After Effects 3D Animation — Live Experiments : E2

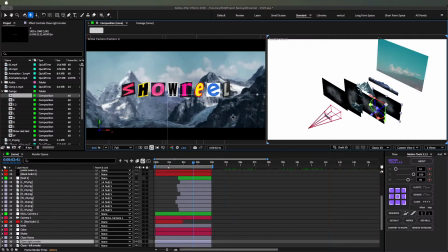(9:57)
And let's switch to two views. Now you can see the individual layers.
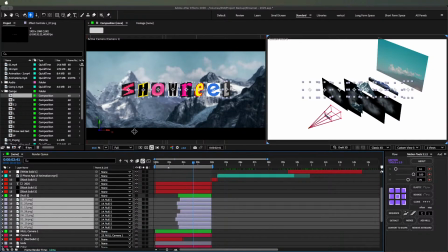(10:03)
Let's hide this letters, okay?
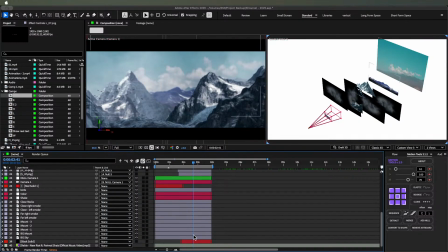(10:08)
And let's start from the bottom. We'll turn off the eye button and all, okay?
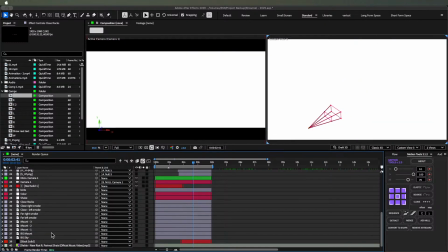(10:20)
Like this. So the first thing comes in scene is sky.
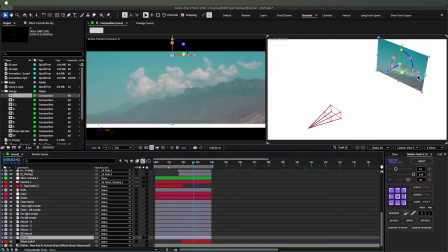(10:27)
So here is the sky. I have placed it this far. Okay. And wait a second.
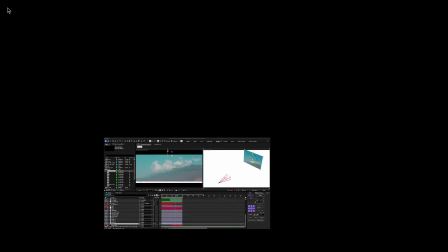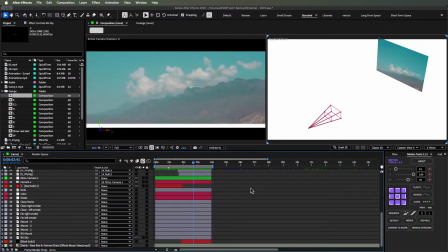Okay, so first thing we have added is the sky. As you can see, if I open the scale, you can see it's very large.
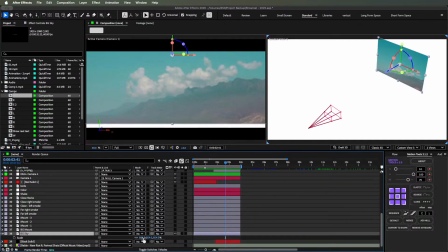(11:02)
It's on 854% of the original size. Okay, and let's move on to our second thing, which is mountain, the first one.
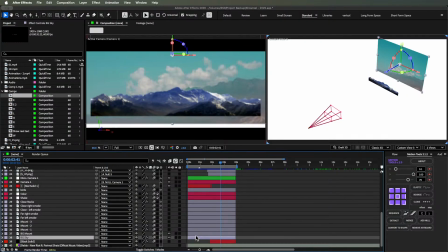(11:19)
Okay, yeah, and on the sky layer we also added this curve effect. Okay, like
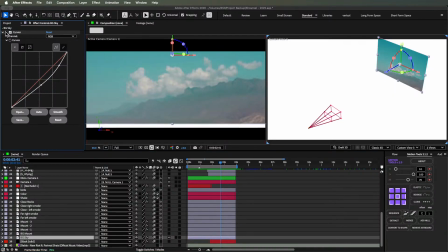(11:34)
this is the after and this is the before.
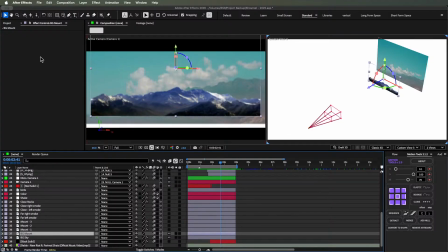(11:40)
Okay, now let's move on to our second layer, which is the mountains. I applied nothing on that layer. On the third layer we have this mountain here on the left side, and if I turn off the effects,
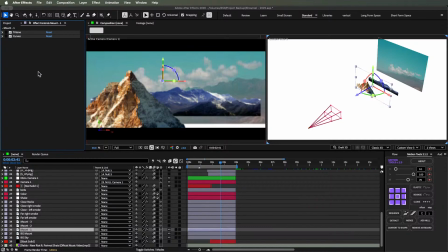(11:57)
you can see the difference. Okay, so this is the original asset and this is after color matching in all things. Then let's move on to fourth. This is also mountain, which I placed in the right side of the frame,
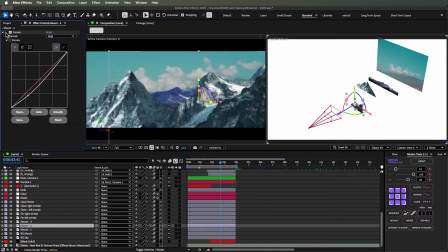(12:15)
and there's a curve effect on it. Add some contrast and change some colors. Okay, then we have our fifth layer, which is also mountain. Okay, and we also have curve effect on it to add some contrast
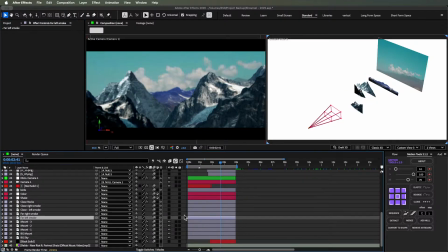(12:36)
like this. Let's turn it on and move on to sixth layer, which is the smoke.
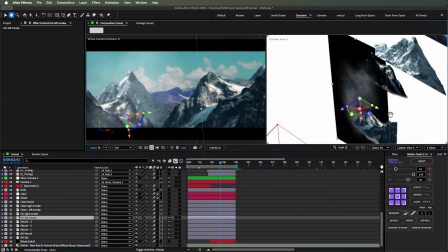(12:45)
Okay, as you can see here,
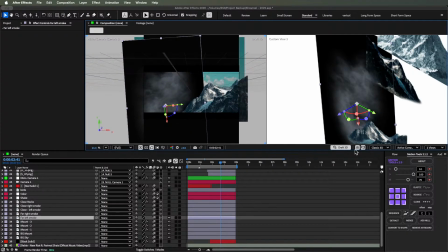(12:49)
if I hide this one, wait a second, let me turn off the 3D draft.
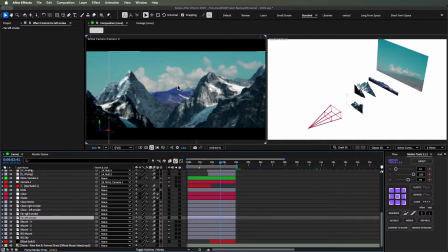(12:57)
Okay, so this looks very flat. Okay, because there is no fog in this scene. So to add the fog, I use this smoke here.
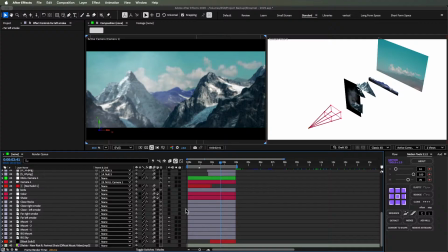(13:09)
Okay, to show the depth and add some depth in the scene.
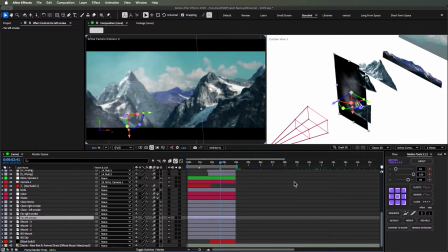(13:14)
Okay, that's the basic use of that smoke layer, and you can see the difference clearly.
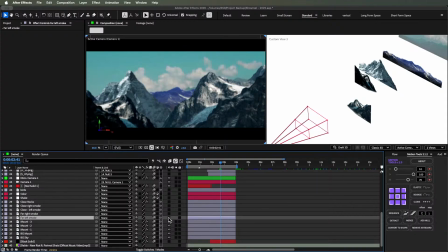(13:23)
This looks so flat, and if you add just one smoke layer,
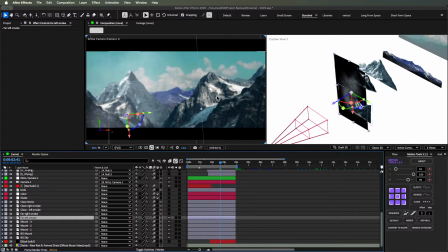(13:31)
it changes the whole scene. Okay, now we know that this is closer to the camera and this is a bit far away from the camera. Okay, just because of this one layer. Then we have our 3, 3, 6, and whatever layer is this is.
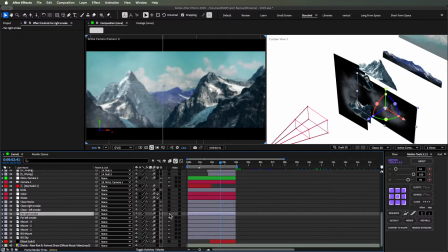(13:47)
Okay, is also smoke. Okay, to add some depth here.
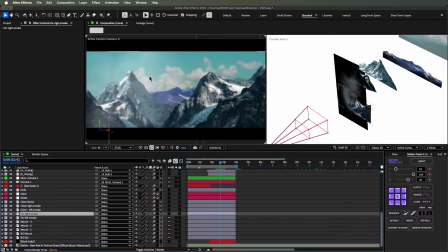(13:55)
As you can see, this looks flat, so to fix that we have added another layer.
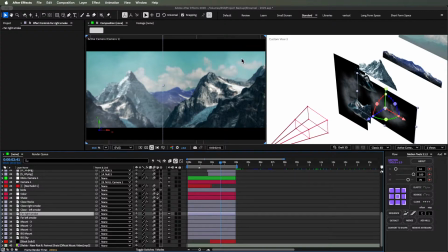(14:01)
Place that here so we can get some fog there too.